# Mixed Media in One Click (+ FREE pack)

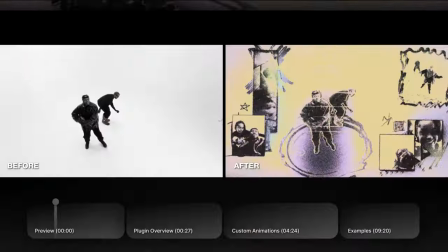In this video, I'm going to show you how to turn your edits into crazy mixed media animations straight from your computer.
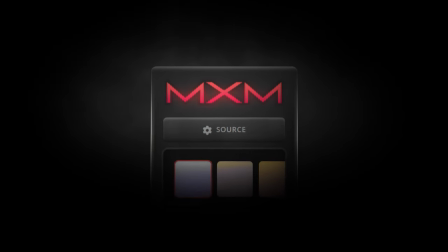We're going to be using MXM, which is my brand new After Effects plugin, as well as a Doodles pack that you can download for free in the description down below.
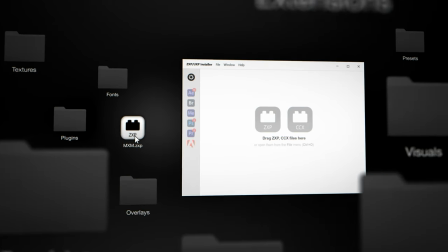First thing you'll want to do is make sure you have MXM installed, and to do so, you'll want to go ahead and drag and drop the ZXP file into the ZXP installer. Once that's done, we can start working.
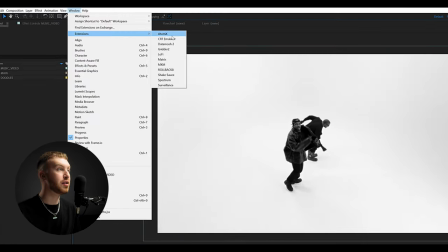All right, so now that you've created a new After Effects project file, you can go to Window Extension MXM to open up the plugin.
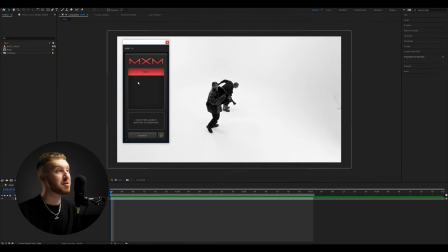What we can do now is click Fetch Comp, select the comp we want the effects applied on, and hit Launch.
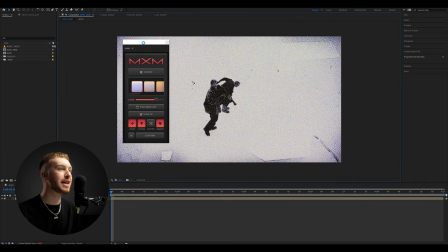That's gonna fire it right up, and as you can see, we already have a crazy effect just off of one click. First thing you'll wanna do is make sure you turn Posterize on. I usually put it on the 8 FPS setting because that's what I prefer, but just make sure you turn it on.
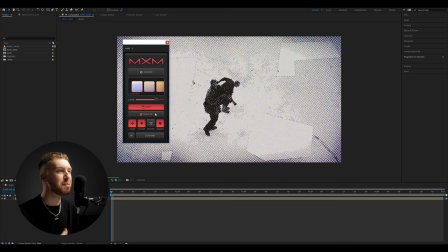Next up, we've got the scan resolution. So that's basically going to control the pixel density of the overall scan. My favorite setting is 2x, but you can experiment. 4x also looks really good.
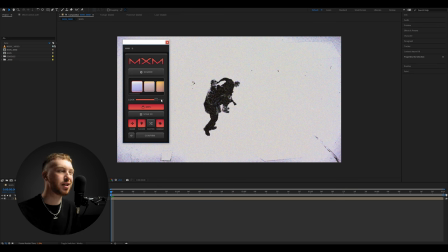And the more you turn it up, the more it's going to look kind of like cartoonish. Next up, we got the basic features, shake, flicker. You can turn it on or off. Scatter is basically going to scatter around the pixel grid.
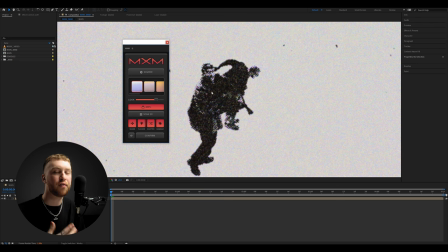That's a really cool effect. It's going to give it a bit more of a rougher look. But definitely something to keep in mind. And finally, damages, which is going to control if the damages are on or off. I think damages really tie everything together super nicely, so I usually always leave it on.
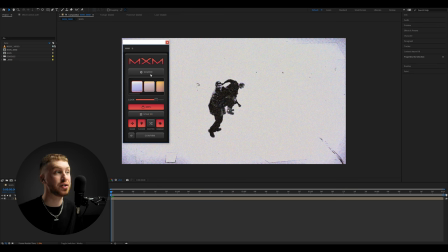So if we go back up top, we've got the color scan features, which is basically the most important panel of the entire plugin, I feel like, because it's really what's going to affect your entire image and really transpose it from something rather basic to something completely different and funky.
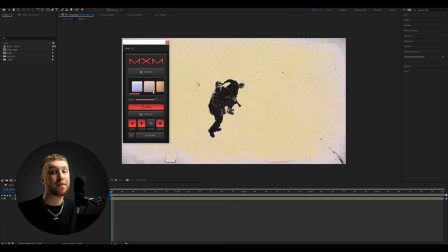So I usually turn the look slider all the way up, but just know that if you turn it down, you're gonna get back those original colors from your clip. So that's something to keep in mind. For this example, I think I'm gonna go with style 2. I really like what it does to highlights. And then if we click on the source panel, we can finally customize the paper type.
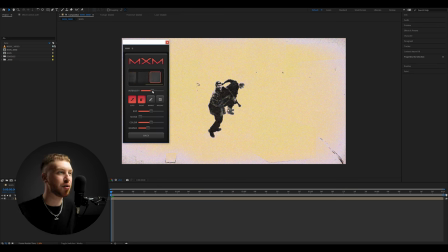So the last one is a very, very cool. It is a bit more subtle than the first one, and I usually like to crank it up all the way since it's pretty subtle.
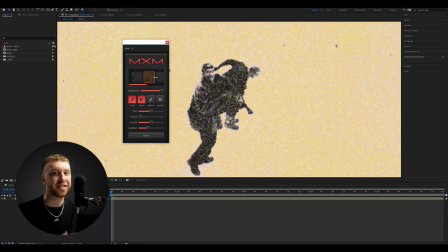Obviously, there are many options. You can also use the cardboard option. That's gonna give you like a brownish hue into your shadow areas.
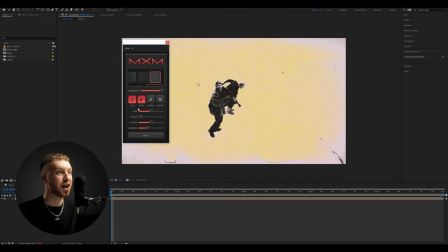And next up, we got a bunch of other cool features like the cutouts, which is basically gonna turn on and off the automatic cutouts of your image. Paint splatters, which are basically like color spots that are gonna appear in some areas of your image,
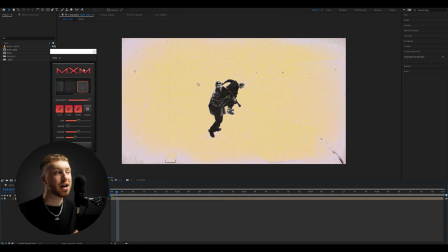marks that are scribbles, and just like texts that appear here and there. I pretty much always turn it on because I feel like it just adds another layer of details. And finally, mosaic, which is plenty self-explanatory once again.
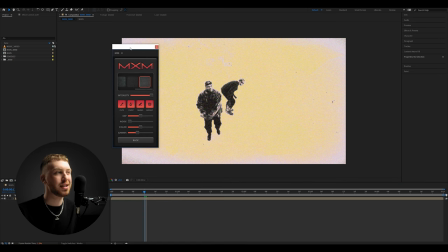Since we're dealing with a white background, it's not really gonna show up all that much, so I don't think it's necessary.
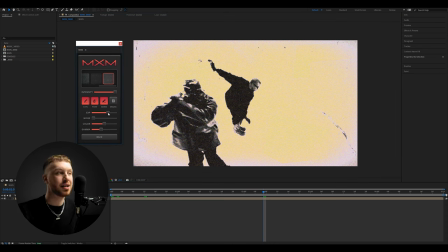And finally, all the sliders at the bottom are basically gonna be controlling your source footage, making sure everything pops. And something I've noticed is that this plugin reacts well with overexposed footage, whether it be the color or like how everything pops.
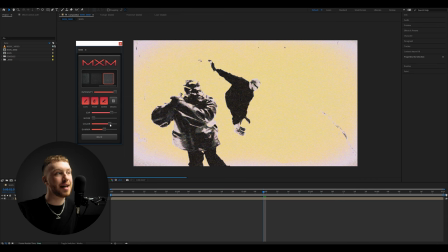So what I usually do is I actually turn up the exposure slider quite a bit, and then I tone it back down with the gamma, which basically just adds in some more contrast. Let's say you've added in too much contrast, but you don't want to mess with the contrast ratios.
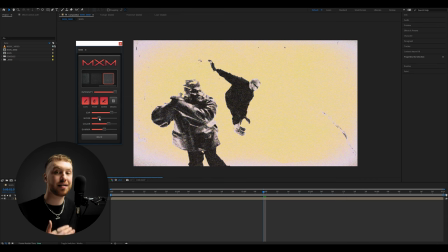You can turn up the noise slider, and that's going to add noise and decrease contrast in your shadows, and you'll see it just feels super nice.
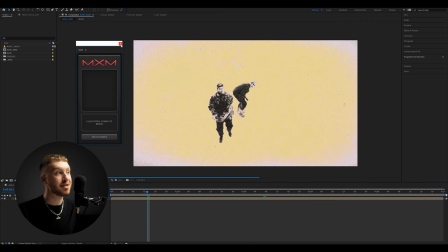So once you're happy with that, you can hit confirm, and as you can see, it automatically created a composition with the MXM tag, which means you have your original unfiltered composition and the final one. And as you can see, guys, this is just like crazy.
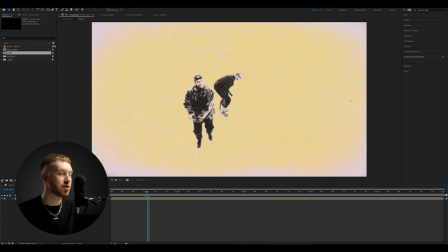I can't believe one click allows you to get crazy results like these. This already has such a nice texture to it. We could call it a day and just, you know, run with this.
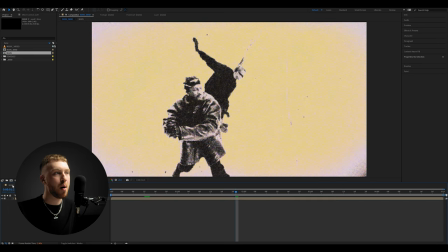Obviously, this music video has a white background, so the effects don't show up as much as per se like if you had a proper background. But now let me show you my favorite way of using MXM, and it is as a effects chain that's going to be applied on top of whatever you're doing under it. I'm also going to share with you my favorite techniques I found that work best with this plugin, starting with rotoscoping.
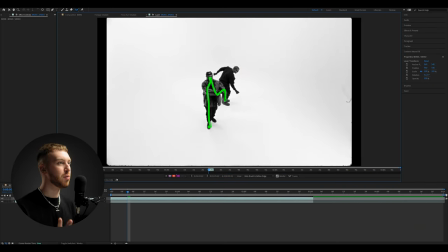So I'm pretty sure if you're familiar with rotoscoping, but we're just going to go ahead and rotoscope our subject.
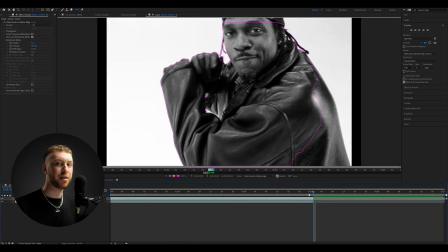Don't make it perfect. It's actually going to look better if there's air in it, because it's going to look more organic.
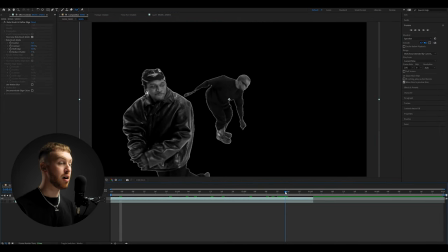As you can see, we get this little white outline, which is great because it's going to make it look as if we cut it out with scissors.
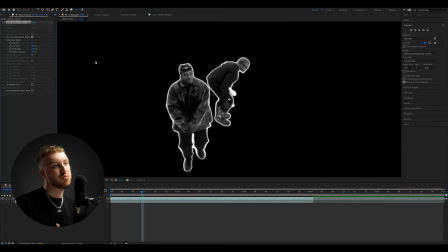So maybe increase it a little bit. Leave it there. Trust me, I know usually we don't want those sorts of things, but in this case, it's going to look amazing. It's really going to make it pop out. As you can see, If we go over to the MXM comp, we can already see that it's just like outlining it and making it pop like crazy.
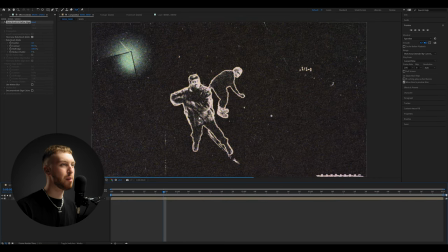Obviously on a white background, it's not going to show up as much, but we'll get there.
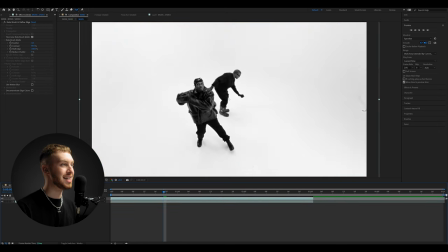We'll add effects and layers that's really going to make it stand out. So first thing I like to add is drop shadows. The way gradients react to MXM is just amazing, so I use a lot of them.
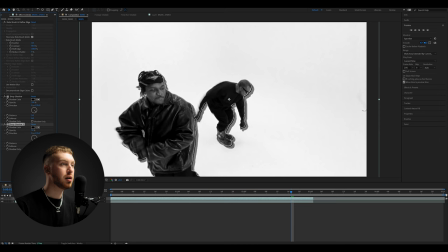I like to add a second layer, but this time around I blur it out to basically get some sort of feather and blend everything in.
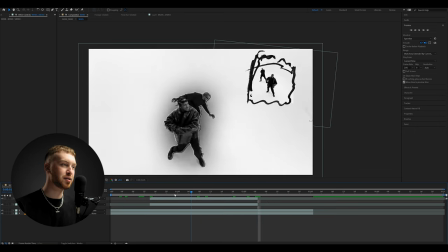Next up, we got doodle animations. So obviously you can download the doodle spec in the description, but that's really gonna help your overall animation feel more organic.
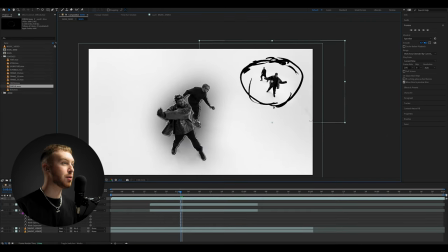So I think I'm gonna take this little circle thing, put it under our rotoscope subjects and sort of like track it on the floor as if they were,
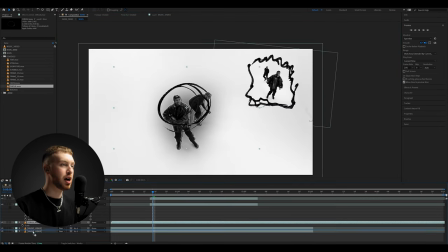as if it was around them. So obviously we're not gonna do a motion tracking. Always keep in mind what I said, you don't need things to be perfect, because even the jankiest animations are going to look amazing once you filter it through.
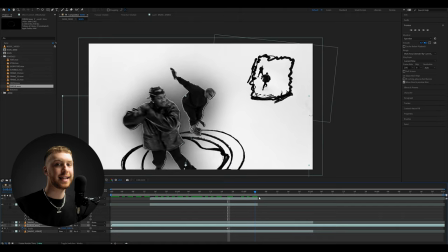So try to have creative ideas and let MXM do all the heavy lifting.
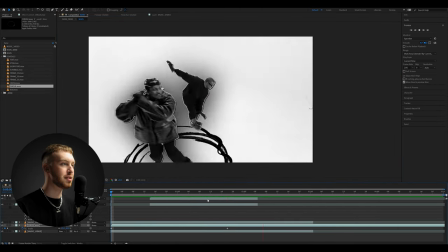So as you can see, I just put a few keyframes here and there to make it seem as if it's tracked.
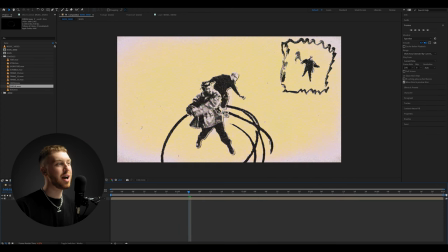This is pretty intense, so I'm going to drop down the opacity a bit. And what you need to know is that also, since MXM reacts to gradients, it's actually all about the opacity of the elements. So if something is very opaque,
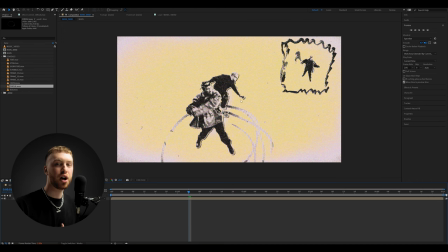it's obviously going to show up more, but when you turn it down, the colors and just the way it renders the texture, it's going to be completely different.
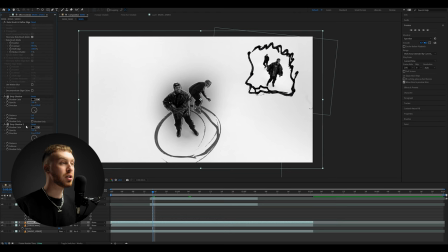So obviously you can also change the shadow color. It's going to push some more colors to your image.
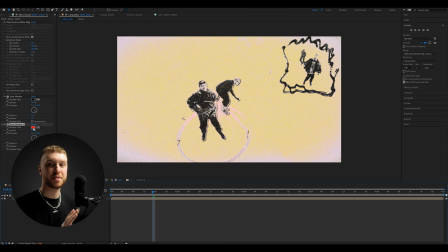We don't really see it as much in this specific example since the background is white. But honestly, I prefer to do it this way,
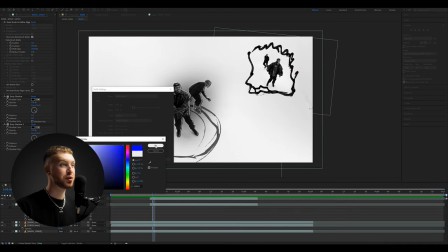and it is by creating a solid on which we're going to apply a circular mask and then blur it out like that.
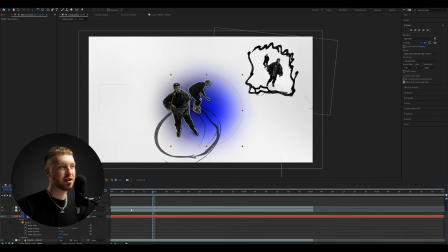What I like to do is to actually put it under the subject, and you'll see why we did the white little outline cutouts.
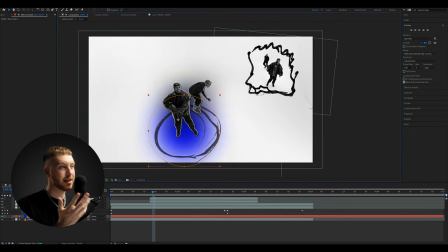As you can see now, the subjects are popping like crazy.
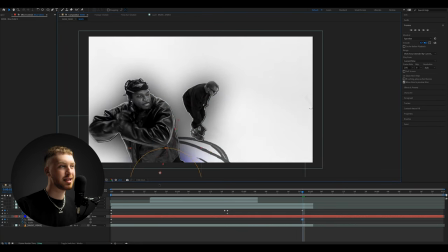So I think what I'm going to do with this is basically sort of track it the same way I did with the doodle.
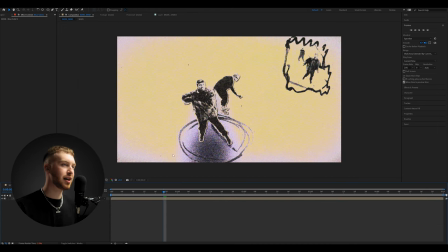I think for this example, we're going to go for like a yellow and blue sort of color scheme. But if I were to put it red, for example, it would look completely different. So next up is cutouts, probably one of the main effects when it comes to mixed media looks.
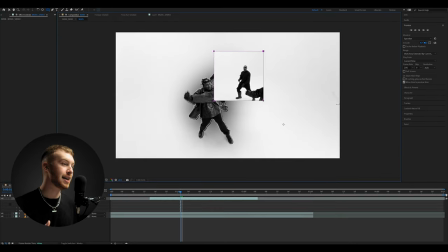So I went ahead and duplicated my main video layer,
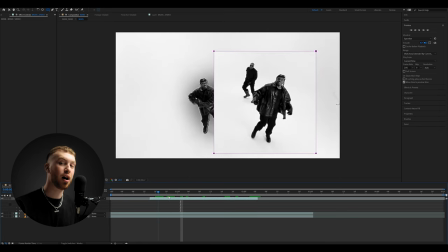selected a part of the video that I like, and created a rectangular mask around it.
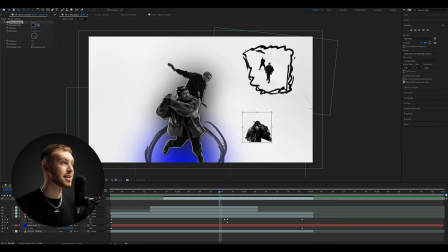Now, the way I usually treat them is I always add a first drop shadow and do the same as I did with the subjects. So basically leave it as a black outline, then add a second one, soften it up, make the opacity 100%. And then I had a stroke effect in which I increase the brush size a bit,
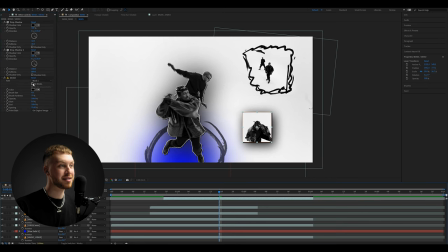make it black, and also increase the spacing to get those little dots instead of a solid line.
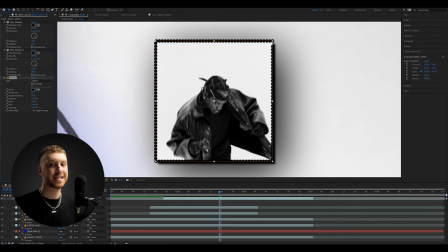And what we're trying to do here once again is not having it look pixel perfect. I also like to animate the rotation of the shadows just to give it some more movement and make sure nothing is feeling too static.
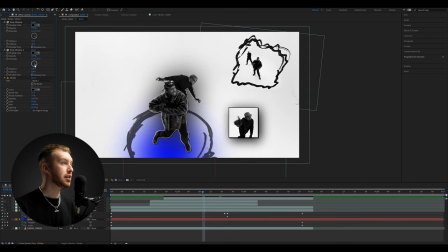So the way I do that is I basically, animate in a few frames, then loop it out like that. So that's a pretty cool way to do it.